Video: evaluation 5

My audience is middle-class male at the ages of 16 to 20-year-olds, most likely to be white British due to the white British cast.
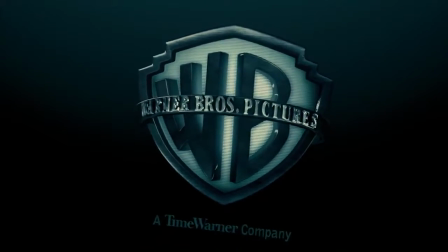7s
I decided that this would be an appropriate age due to the violent nature of the film.
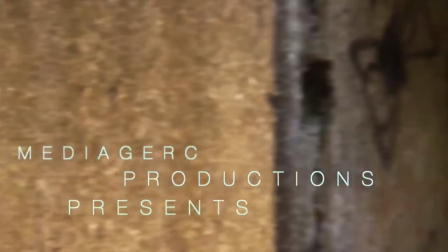13s
The music will attract the audience as it keeps them intrigued and on the edge of their seat, making them question themselves as to what might happen next.
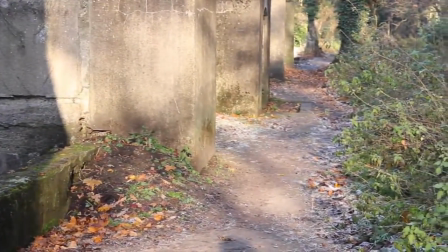21s
Psychological thrillers tend to have mentally challenged people. In our film, we have one man whose identity is unknown, who abducts a young girl.
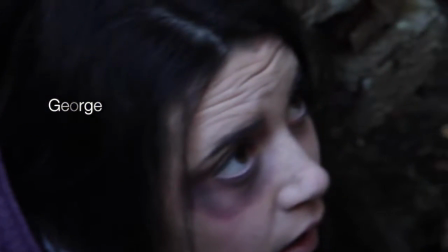28s
The social group the abductor's character belongs to is a typical psychopathic and delusional one,
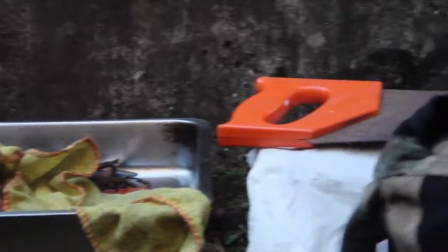34s
that of which has come from a troubled background, which has made him do irrational things.
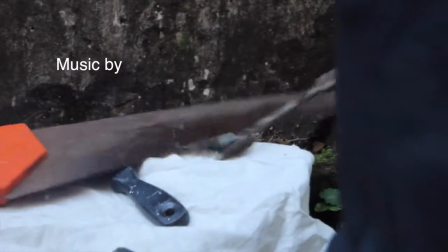39s
However, this isn't clear in the opening sequence, as it develops a sense of mystery.
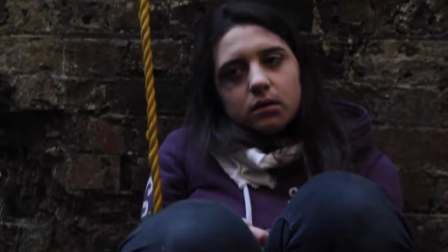45s
One of the most obvious and effective shots in our opening sequence is the close-up of the victim's face.
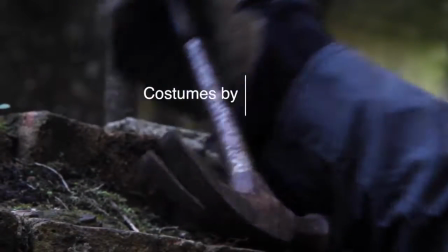51s
The use of this is used to really grasp the emotion and vulnerability from her face.
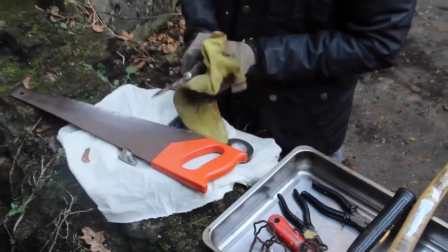57s
Our themes include crime, violence and injustice. These themes would particularly draw in a male audience.
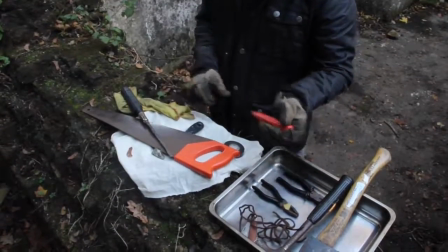63s
These themes are the typical themes you would expect to see in a psychological thriller.
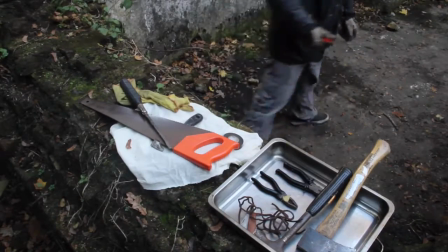68s
I decided to use old rusty tools to reflect my subgenre, as they have many connotations to violence.
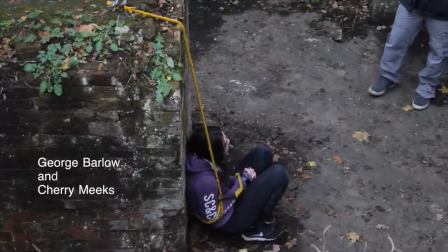75s
Some of the tools were symbolic and used as clues to an underlying mystery.
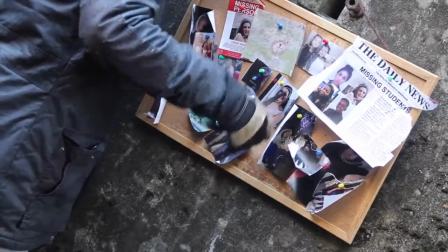80s
Having these props helps the story to come alive and helps the audience to activate their imagination to what the abductor's intentions are for using them.
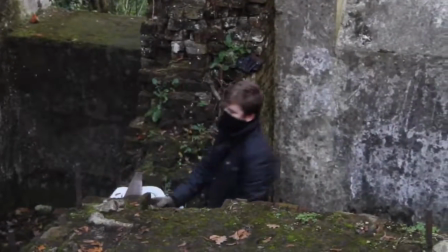89s
There are shots where both characters are in. For this, we used a medium shot to show how they relate to each other.
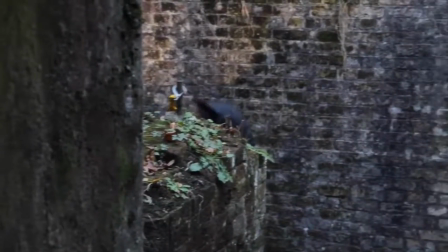95s
The increased cut rate allows the audience to feel involved in the action and keeps them intrigued and on the edge of their seats,
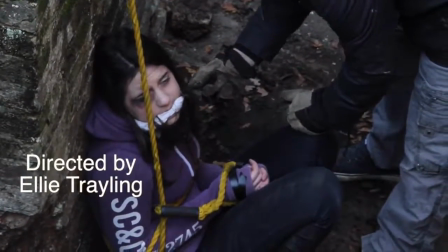104s
as they don't know what's going to happen next.
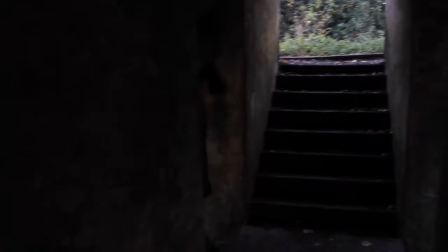107s
I wanted to keep the costumes relatively simple, so for the victim I decided that she would wear casual clothing.
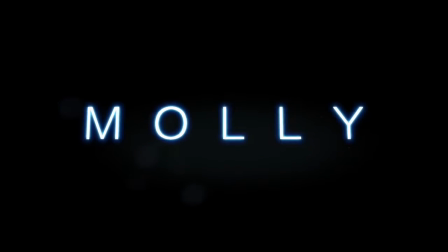114s
The colour scheme is dark to light with the bright colour of purple representing youth, which also connotes innocence. The bright colour of her jumper is contrasted with the dark colour of her jeans.
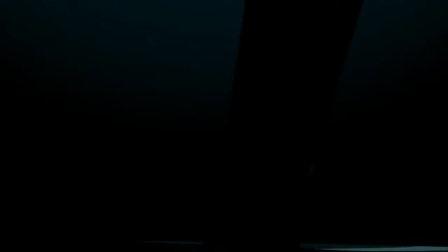126s
I kept it simple to keep the main focus on the bruise-like makeup on her face, illustrating that she put up a fight.
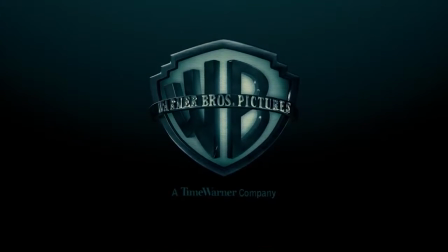132s
We used conventions of dark clothing for the abductor's costume. I decided to dress him in ragged clothing to reflect his character.
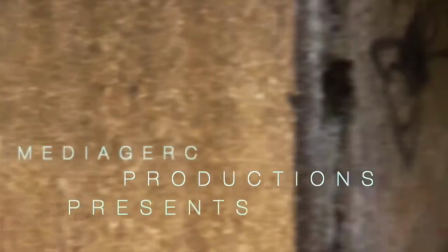140s
Part of his costume included gloves,
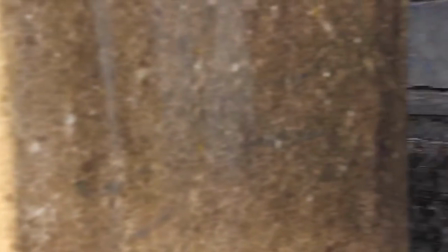143s
so with the scene where he's putting the gloves on suggests that he's hiding a dark secret which keeps an underlying mystery for the audience.
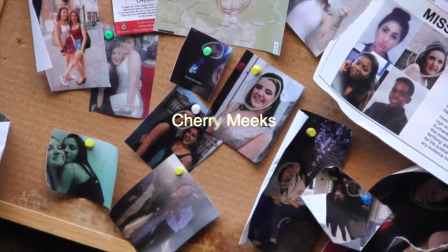150s
Effect. I compared our character Molly to Kelsey Wilson from a film called The Call.
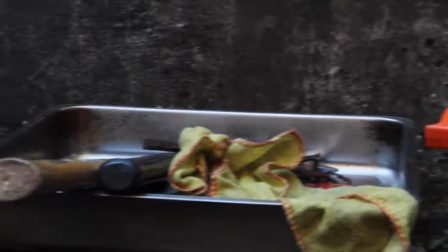156s
The colour schemes to both characters relatively are the same, as they're both wearing casual clothing that a teenage girl would be wearing.
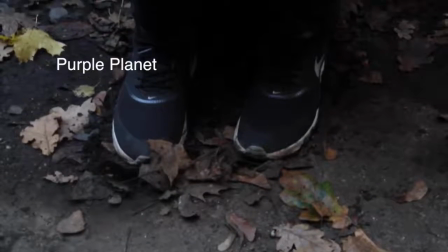165s
Both of them have an innocence to what's happening around them. They are also both in the same social group, as Casey is portrayed as a young teenager.
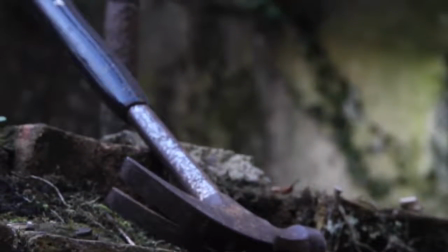173s
Both have a sense of vulnerability and distress, which is portrayed by their clothes, acting and makeup.
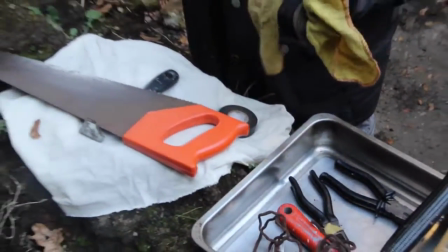180s
The dim lighting hid parts of the characters and the surroundings, making the audience think that there's more to it than what they originally thought.
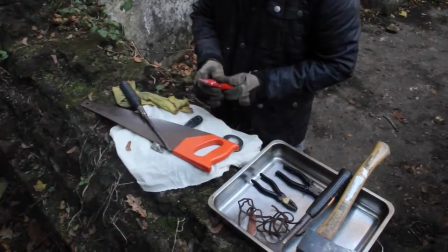188s
This adds mystery and suspense. Our most noticeable piece of editing is a transition of the abductor cleaning the tools.
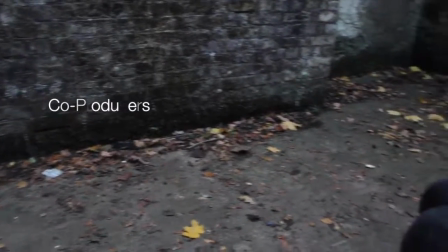196s
This reflects the psychological thriller theme in various ways, one being that the audience don't know what his intentions are for using them.